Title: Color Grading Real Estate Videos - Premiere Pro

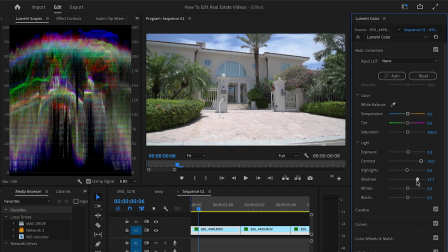Like, we want people to see, you know, what this place has to offer. So you got to highlight everything as possible. You feel me? So with the whites is similar to the highlights.
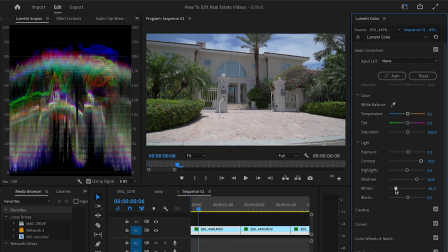You bring them down, it'll bring all the white areas down. You push it up, it'll push all the white areas up.
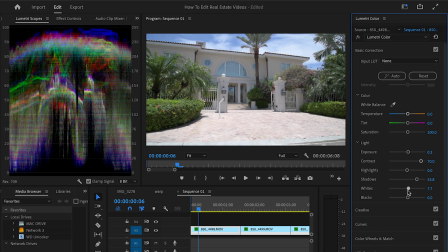That's good for like finalizing your look. That's why it's at the bottom. And the blacks is basically the opposite. So finalize your darks, finalize your where you want them to sit. For me, to have a cinematic look, bear in mind, like keep your eyes over here as you moving these dials.
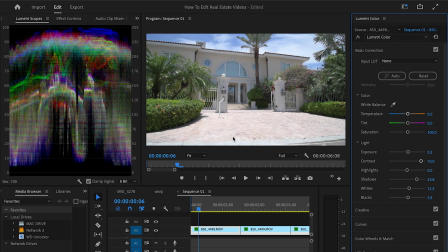You don't want your blacks to be on zero. If you're color grading with a nice screen, you're going to notice the errors in these stuff. That's why it's best to keep a little room, because depending on the person, where they're watching, how they're watching, they might be using a nice screen. they might be looking at your video on a nice display,
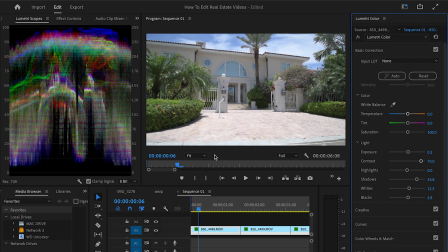and that's, you know what I mean? They're going to see everything you can't see on your little cheap screen. So keep that in mind also. So that's why you want to follow these guys, because people viewing these stuff on different devices. Once it's not on zero, that's fine for me. If you want it to be a little darker, I'll show you how you could go about that later.
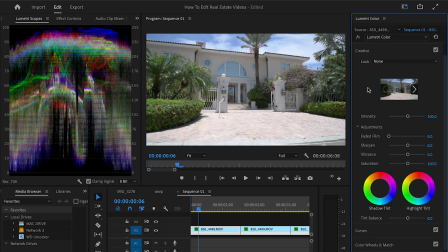So let's go over here to creative. As far as like applying LUTs, I'll show you how to go about that, but let's just adjust this first. So I just add a little bit of saturation, and I do that just to, you know, because I want everything to look lively.
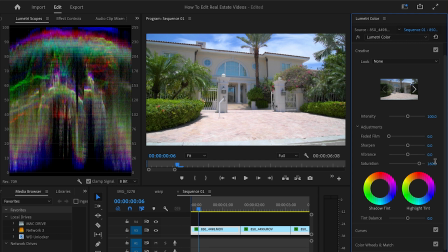You know, this is not a scary movie. This is not a fantasy video. This is a real true to life situation. So we need this to represent true to life. So I just add a little bit of saturation. That's fine. Come down here to curves.
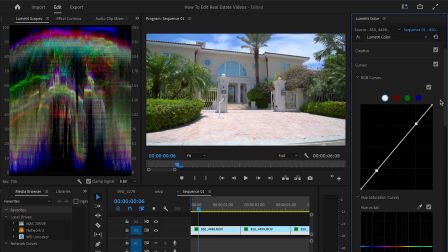I add those 2 points over here in this zone is highlights. Over here down here is blacks. Keep that in mind. So I just find a good mix. Bend this like that. You see, let me turn it off so you can see what just happened. So, you know, I just, you know, just to add a little bit, because we have space for it. Like, I'm considering the fact that we have room in here to do that.
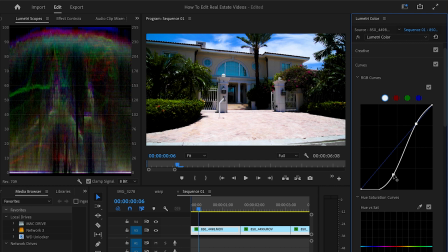So, you know, if I was to go crazy and pull this all the way over here, you see what happens, right?
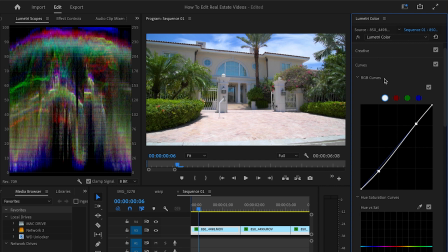So, yeah, don't do that shit. All right, perfect. So, yeah, just a little bit of that. That's fine. No vignette. This is not that kind of video. I mean, you could if you want.
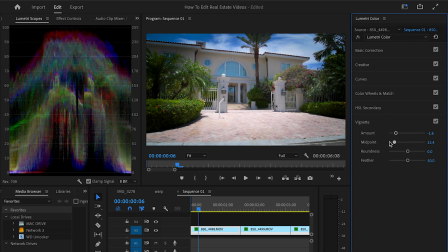Don't go crazy with it. You ain't really got to go crazy with it. Honestly, I think, you know, this ain't no music video, so I wouldn't really do that, because you're gonna make this come off a little bit. Maybe if you was highlighting it from a different perspective, more lifestyle and less odd light, maybe, yeah.
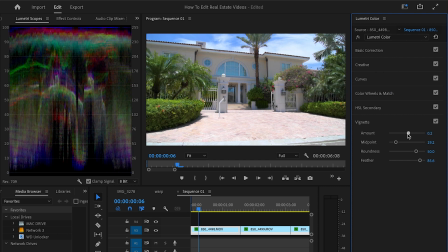But for the most part, just keep it true as possible. Now, you know, a slight vignette, that's fine. Just turn it off and on, so you can't really notice it.
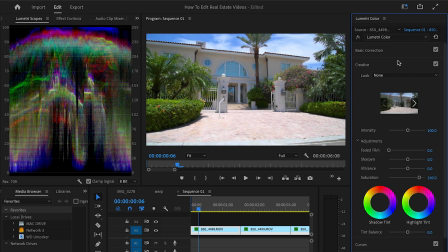So that's fine. I think for the most part, that's fine.
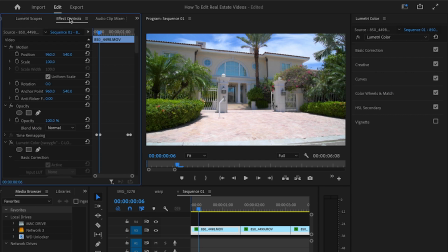Before we add the LUT and all that, you know, good stuff, I want to show you how you go about bringing this over to... So I come over here to where we apply those corrections. I copy this. Then I come over to the next shot.
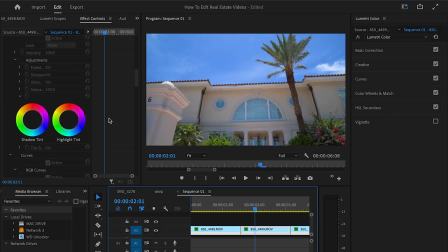As you can see, the next shot is similar. So I could just copy and paste this and walk away knowing that, you know, that's perfect.
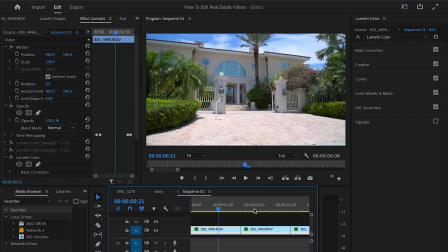I ain't got to do, you know, because it's outside. It's still outside, different angle. So it's going to look the same.
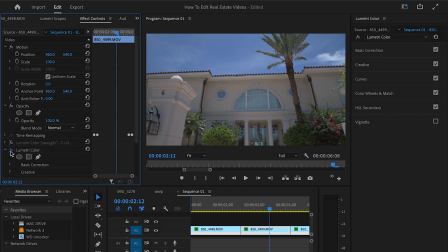So let's turn this off so you can see what this looks like before and after. So this before, you know, nice and dull.
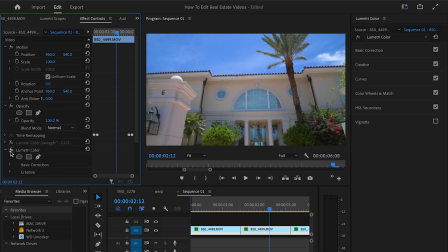This after, boom, nice and perfect.
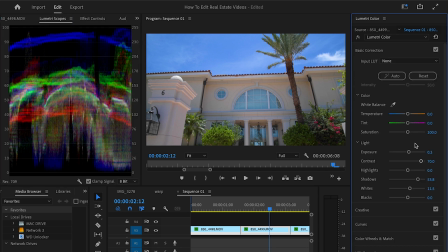We could also look at the Lemaitre scopes and determine that, hey, seeing that this is a different angle, do we want to raise, you know, the highlights some more?
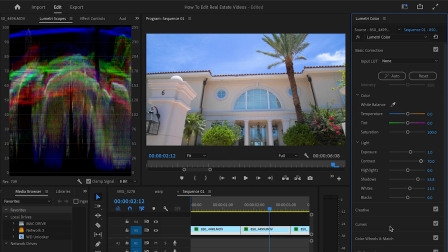If we notice, we see our blues over there looking a little bit too strong. To fix that, and I glad it like that, so I can show you how to fix that. Come over here to your curves.
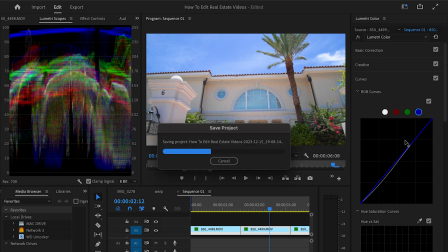Come over here to this blue curve, add a point somewhere near the center, or the center is fine, and bring this down. And if you notice, like, how the blue is starting to come down. So this is how you adjust, like, personal colors like that.
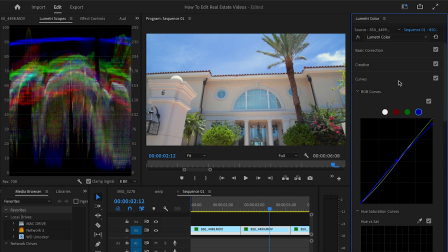You know, if you have a strong color that's punching. But for the most part, I'm going to leave it right there. I like how that looks. So let's turn this off. Turn it back on. You feel me? You see how much? Yeah. That's how we do it.
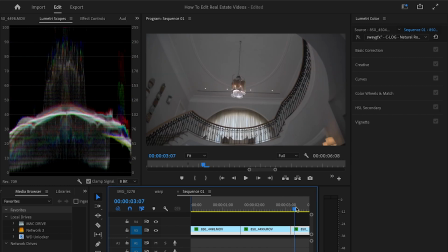So let's go over to the next shot. Now, the next shot is an inside shot.